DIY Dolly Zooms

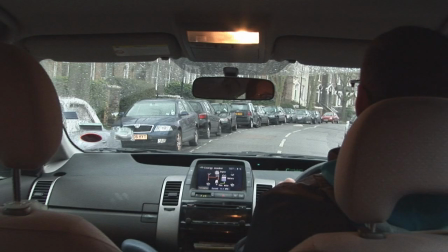[4:19]
An interesting effect of zooming out within a car that's moving forward is that of the car
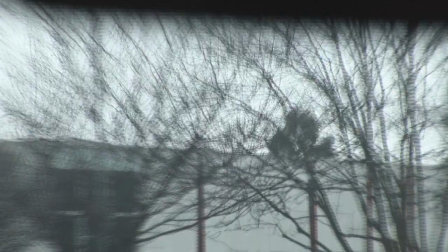[4:24]
not appearing to move at all except when it jumps into frame at the end of the zoom like this.
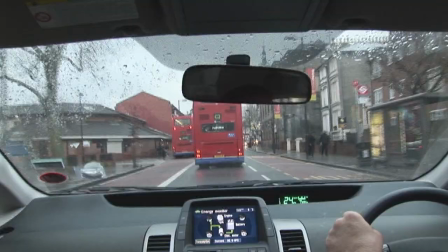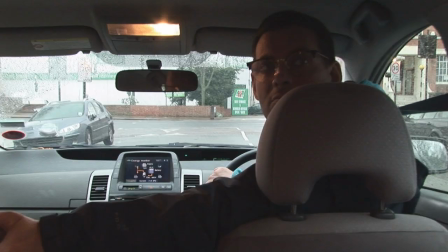[4:36]
When the car reversing and camera zooming forward, there's a sense of the camera itself being the one tracking forward.
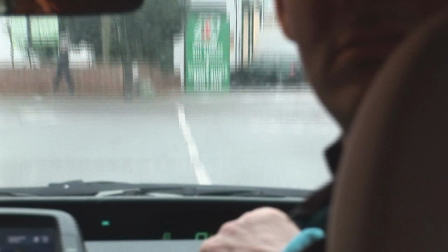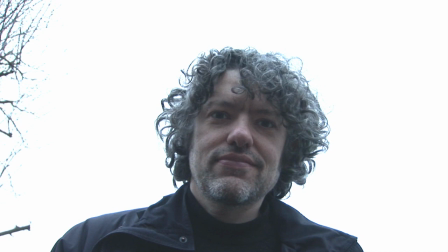[4:49]
Finally, you could try faking it.
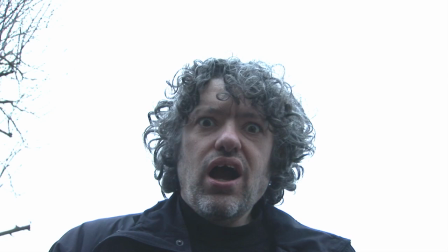[4:52]
Film your actor making his reaction shot in front of an easily keyable background such as a white sky and then film some zooms to make your background. Put them together and voila! You can also fake it by making your zoom a digital zoom by expanding or shrinking the picture.
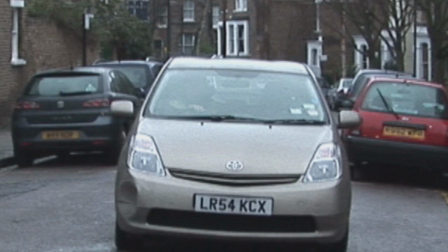[5:09]
Although this will reduce your picture resolution, if you If you use a high-def camera and your audience is easily impressed, you might just get away with it.